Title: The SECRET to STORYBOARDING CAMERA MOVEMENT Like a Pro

However, keep watching because I do have a trick up my sleeve that I use where only have to draw one panel instead of two which will end up saving you time
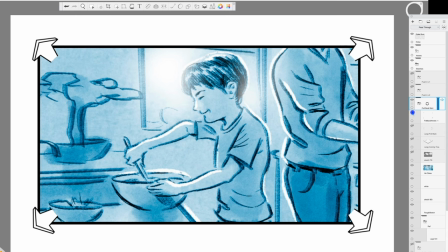[7:59]
i'll once again start with my preferred method and that is placing arrows pointing outwards on all four corners of the panel this clearly shows that the camera is in the process of moving backwards away from our subject the
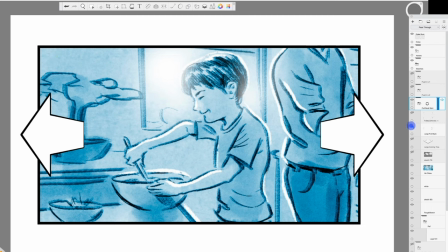[8:14]
second method to indicate a pullback would be to use two arrows on either side drawn in perspective,
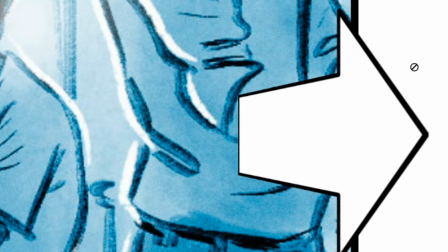[8:20]
but this time making sure they are pointing out of the frame.
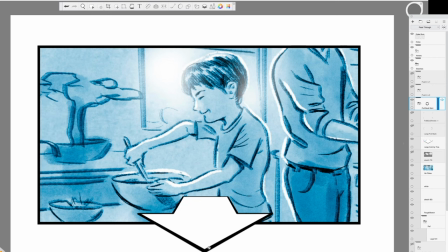[8:25]
And the third and final method is to use a large arrow on the bottom of the frame drawn in perspective to be pointing out of the panel's borders. Now, the reason why I prefer to use arrows in all four corners is because a single large arrow like this might be mistaken as an indication of subject movement,
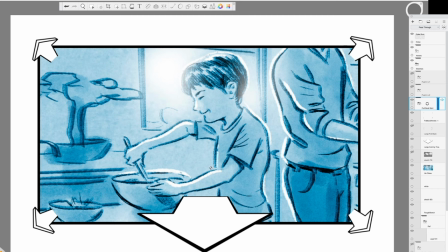[8:44]
as if the subject was going to walk towards us and perhaps past the camera. But with arrows placed on all four corners, this leaves little doubt. Remember earlier I promised to show you a trick so you only have to draw one panel instead of two when indicating a pullback?
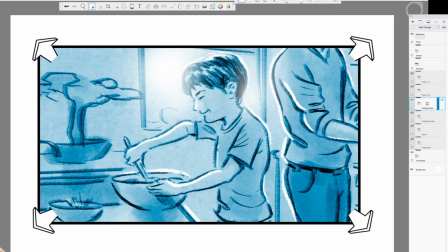[9:01]
Well, this will definitely save you a lot of time. Whenever I know I'll be drawing a pullback that requires two separate frames, I always draw the second panel first.
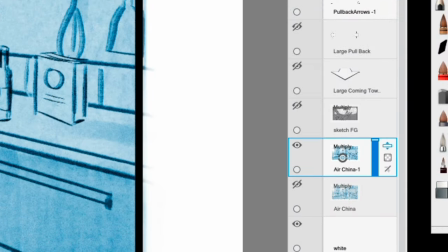[9:10]
This way, I can just duplicate it and zoom in for the first panel. Pretty sneaky, eh?
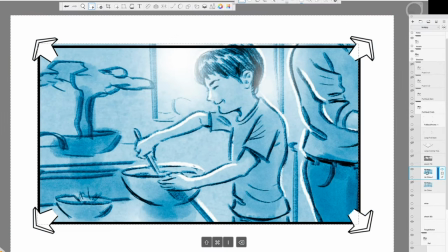[9:17]
All right, let's keep going. The next two types of shots I'm going to cover today are the zoom in and the zoom out. Now, unfortunately, some people seem to mistake zooming in and out with camera movement like a push in or a pull back. And to be honest, they couldn't be any more different. Zooms not only visibly look different, but they also evoke a much different emotional response in a person which will affect the storytelling. So unlike a push in or a pull back where the camera physically moves through space,
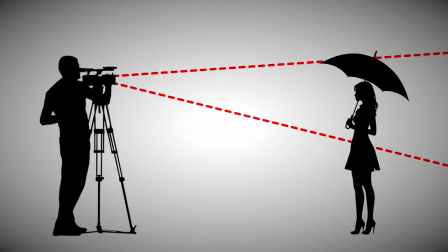[9:55]
with zooms the camera remains stationary and instead the focal length is adjusted.
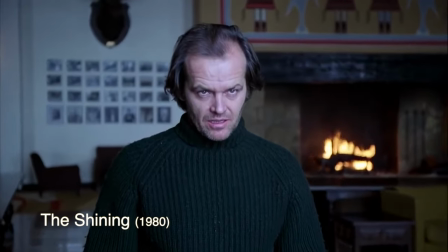[10:01]
Doing so maintains the camera's perspective while magnifying the image and in turn their relationship between the foreground and background remains constant.
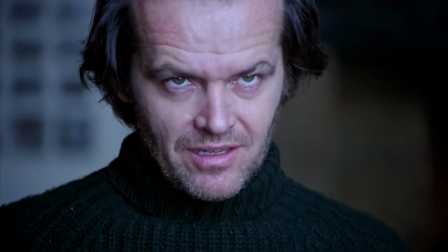[10:10]
Now the reason why this feels so unnatural to us when watching is because the human eye has no way of replicating this effect.
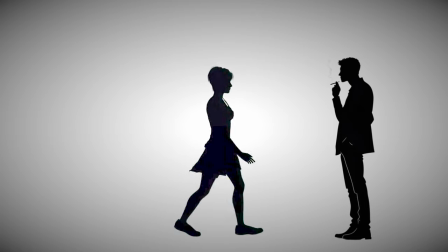[10:18]
If we want to see an object up close we either have to physically move closer or use a device like binoculars or a telescope.
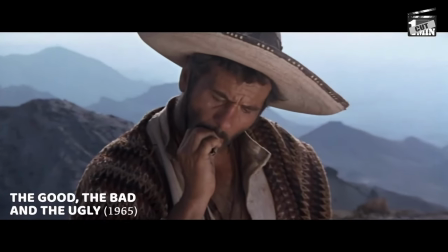[10:27]
A zoom in with a telephoto lens will also seem to bring the background towards the foreground flattening out the image and decreasing the sense of depth.
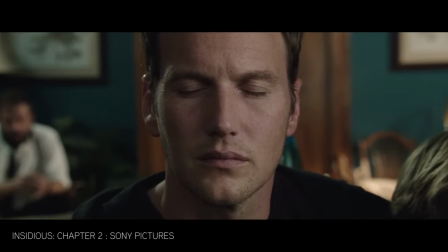[10:35]
And in some cases, it may also blur out the background, depending upon the aperture and length of the lens.
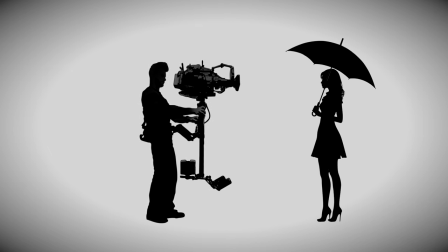[10:42]
Here's another way of looking at it. In contrast to a push-in shot where we feel like we're approaching the character,
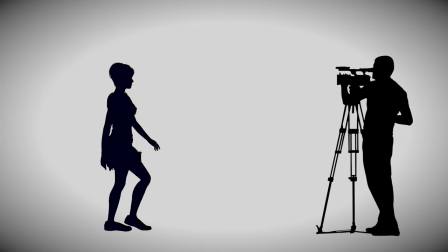[10:49]
a zoom-in shot feels more like the character is moving towards us. While zoom lenses were invented in the 1920s,
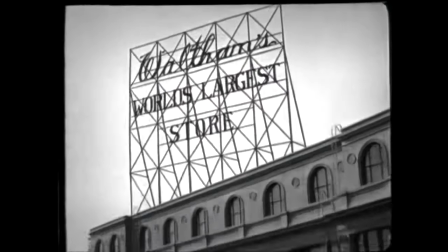[10:57]
they weren't widely adopted in cinema until the 60s and 70s, which this technique was often used ad nauseum.
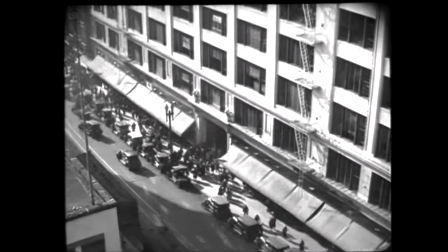[11:03]
This is largely because a zoom shot is often much easier and less expensive to pull off than a full-on camera move.
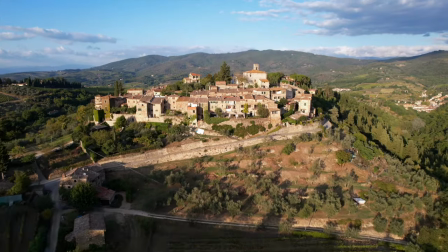[11:12]
But now, with today's technology being what it is, an amateur can produce a really dramatic push-in or pull-back shot using a drone. So aside from it being easier and less time consuming, why else would a director purposely choose to use a zoom shot in place of a camera move?
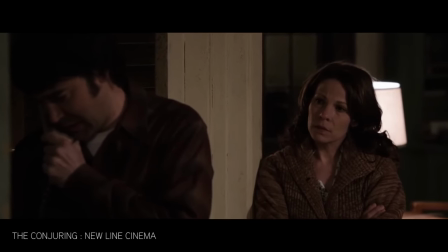[11:31]
Well, if used subtly, it can provide just enough movement to bring life to an otherwise static scene, helping to build tension. Now the complete opposite of this is what's referred to as the crash zoom.
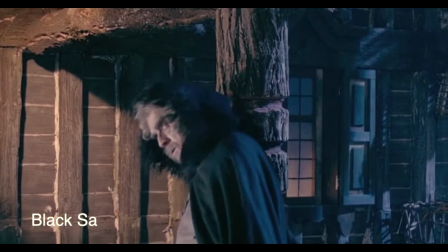[11:47]
This is when the camera either zooms in or out at a super fast speed, often less than one second.
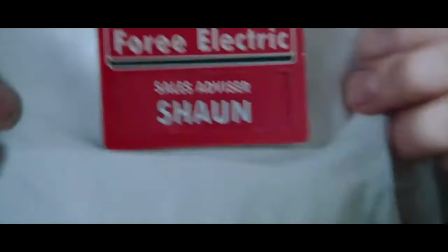[11:53]
This technique can be used to heighten the comedic value of a scene or to quickly direct the viewer's focus to a specific detail or subject in the frame,
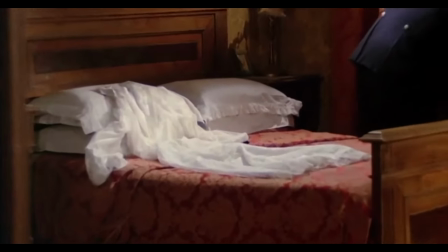[12:02]
emphasizing its importance.
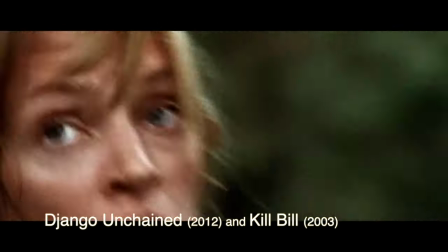[12:04]
Director Quentin Tarantino uses the crash zoom rather exhaustively in many of his movies, having been heavily influenced by the films of the 1970s. Despite a zoom being quite different than a push-in or a pull-back, you may be disappointed to hear that we indicate them the exact same way in our storyboards by using arrows.
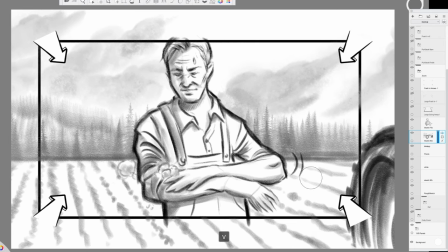[12:25]
The only difference would be for a zoom in, where I may slightly enlarge and blur out the background for the second frame, which demonstrates the final position of the zoom in. Other than that, I would just write a note indicating whether the move is a push in or a zoom in. So, what happens now when you marry these two techniques together? Well, they produce a one-of-a-kind baby known as the dolly zoom.
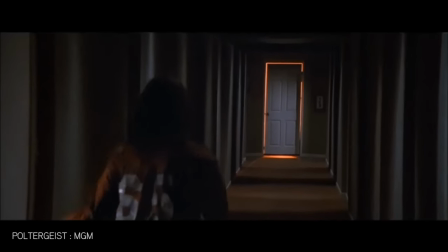[12:54]
Now, a dolly zoom is an in-camera technique that creates a disorienting visual effect by simultaneously moving the camera,
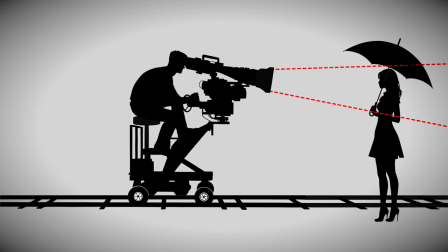[13:02]
which is usually on a dolly, either towards or away from the subject while zooming the lens in the opposite direction. So what are the reasons why a director may choose to use the dolly zoom? Let's take a look at a few of the many possibilities.
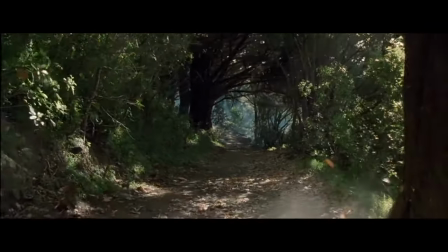[13:18]
To create a sense of unease or disorientation in the viewer. To visually represent a character's sudden realization or emotional shock.
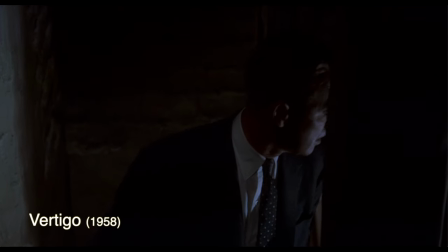[13:27]
To simulate vertigo or a feeling of the world closing in or expanding around a character.
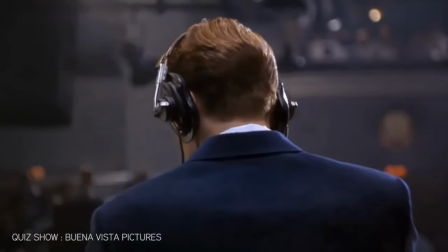[13:32]
To emphasize dramatic moments by distorting the environment around the subject. Now, I want to caution that this type of shot should be used very sparingly. Otherwise, it can become very repetitive and overbearing to your audience. mostly due to the disorientation that it causes. So how would you even attempt to indicate this type of shot in your storyboards? Well personally, I would use a combination of the methods I demonstrated to you earlier, which again involve the use of arrows.
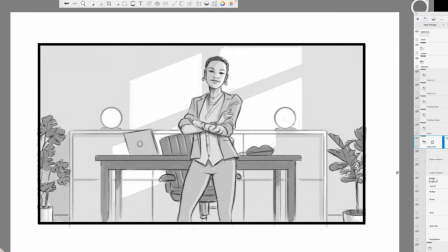[14:01]
Let me show you what I mean. This time, instead of using only one direction of arrows, we'll be using two different types of opposing arrows.
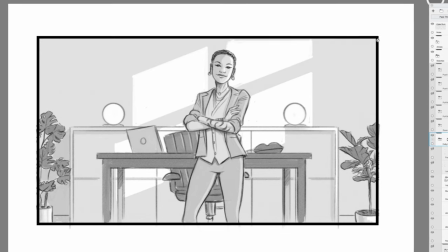[14:10]
So for example, if the camera is moving towards the subject while the lens is being zoomed out,
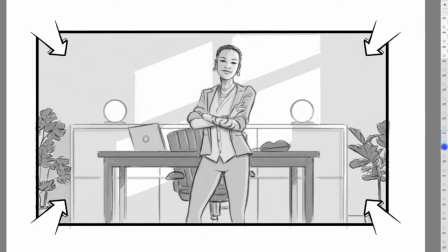[14:16]
I would place arrows on all four corners pointing inwards just like I do to indicate a push-in.
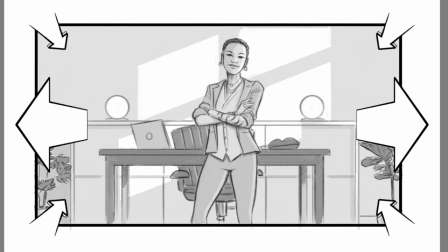[14:24]
Likewise, I would also place two arrows drawn in perspective on either side of the frame pointing outwards.
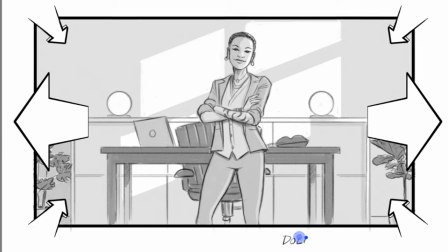[14:31]
I would then be sure to denote all of this by writing a description either below or to the side of the frame. And now you know not only why these types of shots are used in the storyboarding process, but how to clearly indicate them in your own boards so that the director's vision is properly communicated to everyone who decides to view them. Alright, that'll do it for today, but I'll be back in the future to continue this series with a brand new batch of shots, so I hope you'll join me then. As always, thanks for watching.